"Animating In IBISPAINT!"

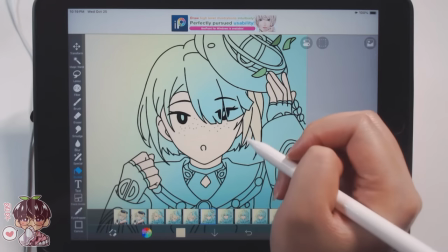(15:18)
it's not my favorite but i do think it turned out kind of cute and like i said maybe in the future i'll try doing some more ambitious kind of
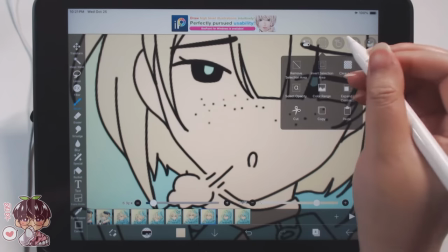(15:26)
animations in the future if i get more into animating because i think it would be fun doing an animation where i sync it to
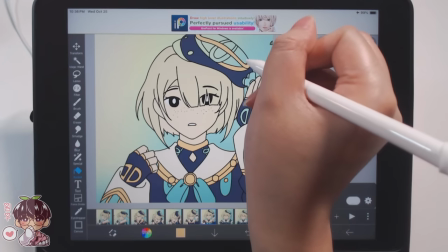(15:34)
the actual voice lines in the game just because voice lines
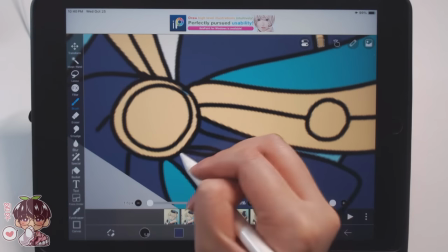(15:39)
or just like sound and voicing for animation i think is
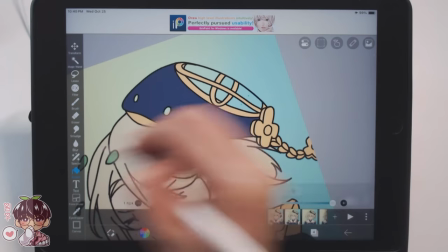(15:44)
just like another way to bring something to life in a fun way because when
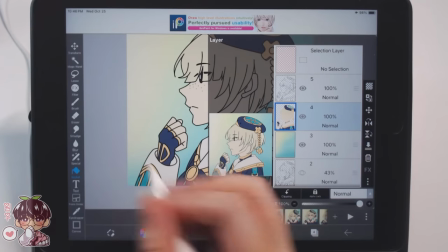(15:49)
i used to do the kind of like crude animations i did for 17 i would base the
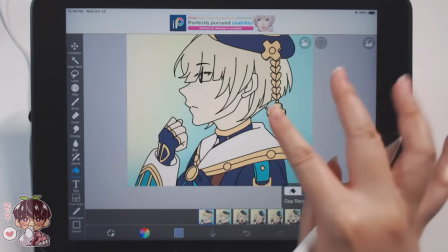(15:54)
animation off of the sound which is kind of fun so yeah you can kind of get creative with whatever the expressions is or like how you want to
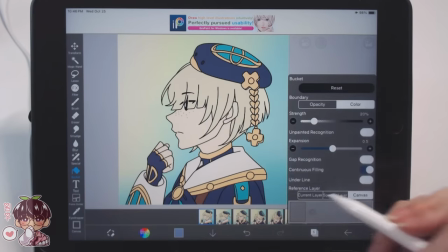(16:02)
frame each little part that's something i usually had fun with because if i didn't want to draw something in the same view as it was
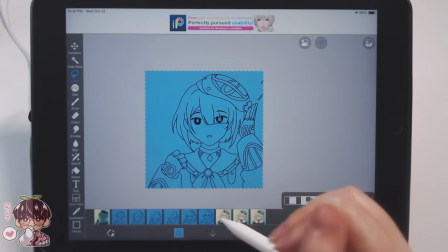(16:10)
when the video came out with the original audio i could definitely just change it up and make
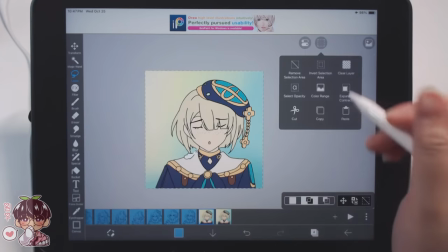(16:15)
something completely different but back to the actual drawing process
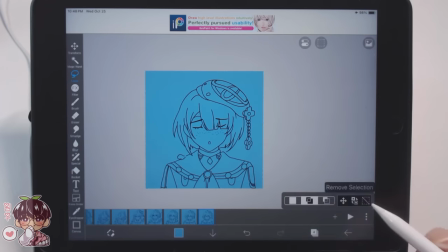(16:19)
so i went ahead and copy and pasted kind of this little blue color over
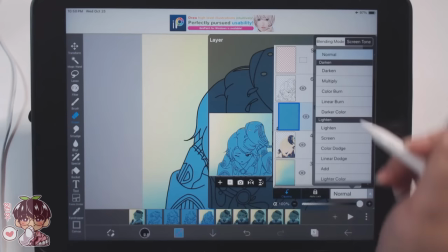(16:24)
top of fremine um because i wanted to set this to multiply
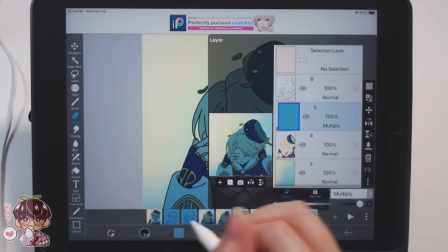(16:29)
and then layer clip it to just the colors of fremine so that way we can kind
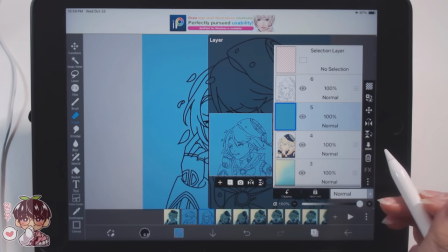(16:33)
of add a lighting to him and i'm going to use this to my advantage
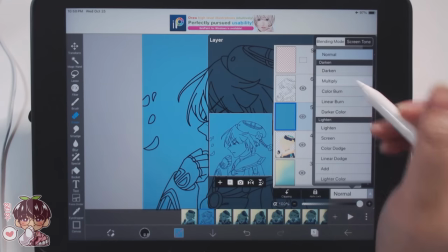(16:38)
to erase the kind of shadow and reveal
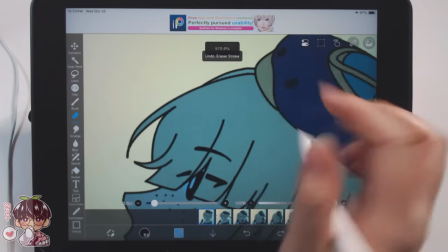(16:43)
the color as underneath to kind of create a little bit of rim lighting and
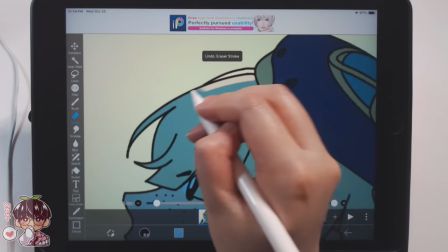(16:47)
i think this is kind of like my cop-out way of making things a little bit more
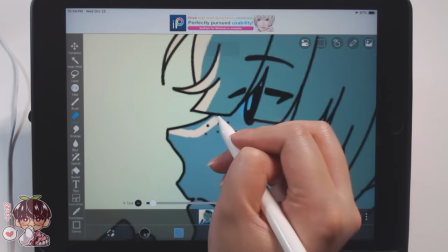(16:54)
not polished in a way but a little bit more finished because i'm adding a little bit of shadows,
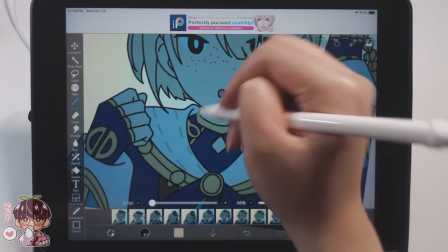(17:00)
a little bit of highlights in a very flat looking way, but I'm not individually like basically placing shadows for everything.
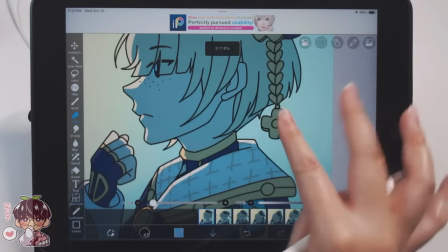(17:07)
I've also forgot to add some of the other details. There is definitely a lot of things I missed on his outfit, so if you're a feminine main, I do apologize.
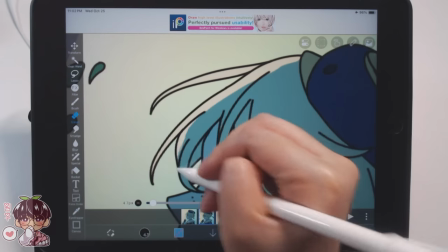(17:16)
I do really love his design, but Genshin character's designs in terms of just the amount of detail is just very rough.
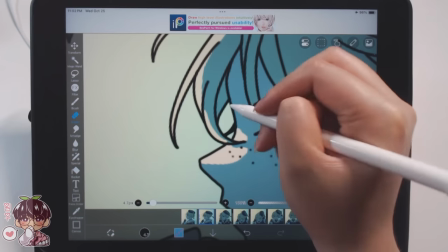(17:25)
It's a little painful to draw at times, unless you've drawn the character like a gajillion times but I feel like even if you have you probably wouldn't
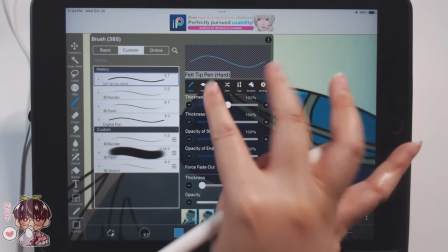(17:34)
draw every detail probably 100% correct so yeah I decided that I would just leave it because I know there's definitely a lot of stuff on
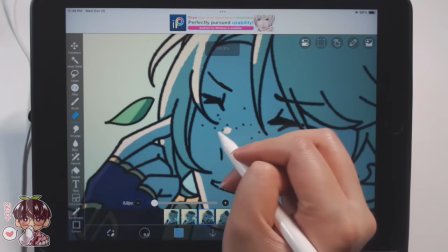(17:42)
his kind of shirt coat area that I definitely missed out on but
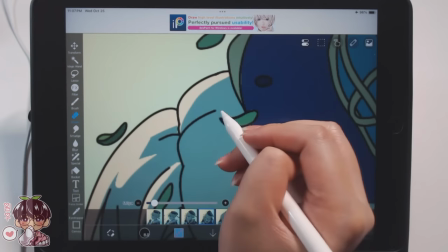(17:46)
at this point I'm just trying my best to actually finish the drawing at this point
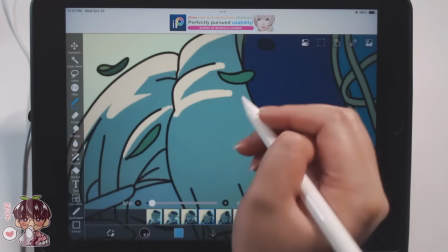(17:52)
I probably should have talked about this earlier but uh before filming the voiceover for today's video,
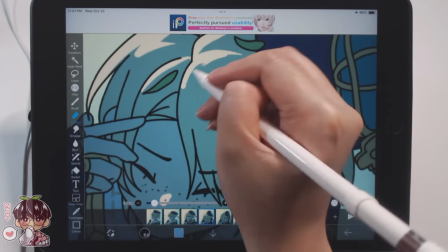(17:58)
I was actually at my friend's house. So me and two of my friends, we've been friends since like end of middle school.
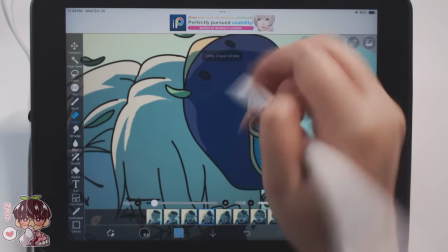(18:07)
One of them I knew from the beginning of middle school, but basically our friendship got stronger right after middle school.
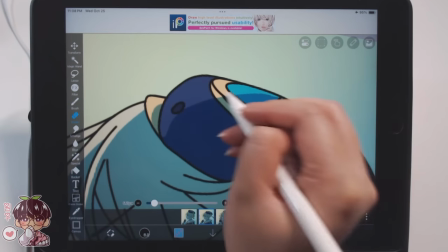(18:13)
And I've been friends with these girls for so long, but I went to her house and we were having kind of like,
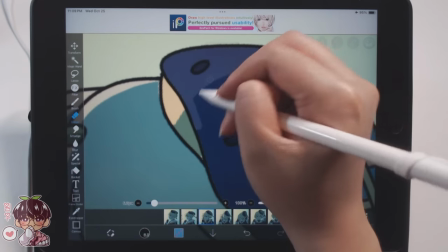(18:19)
we exercised together, then we cooked food, We had dessert and like we just talked for hours from like 4 p.m. till 10 p.m.
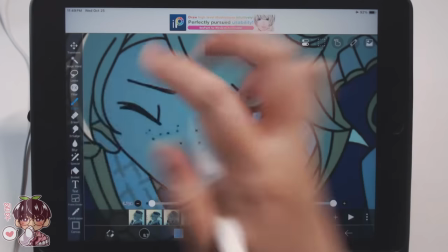(18:27)
And I was playing with the one one of my friend's cats and he likes sitting on me and like cuddling next to me.
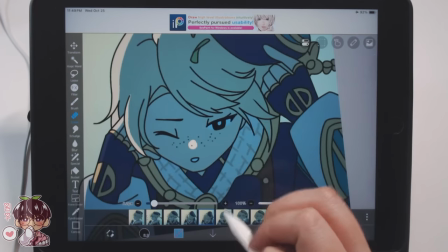(18:34)
I think it's because I have such a warm body that he really liked the heat but
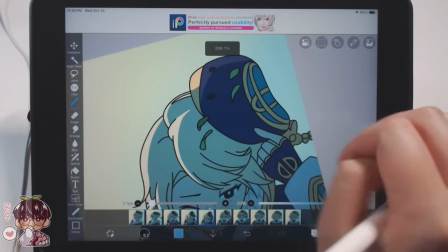(18:38)
I didn't have this realization but it's fairly consistent now.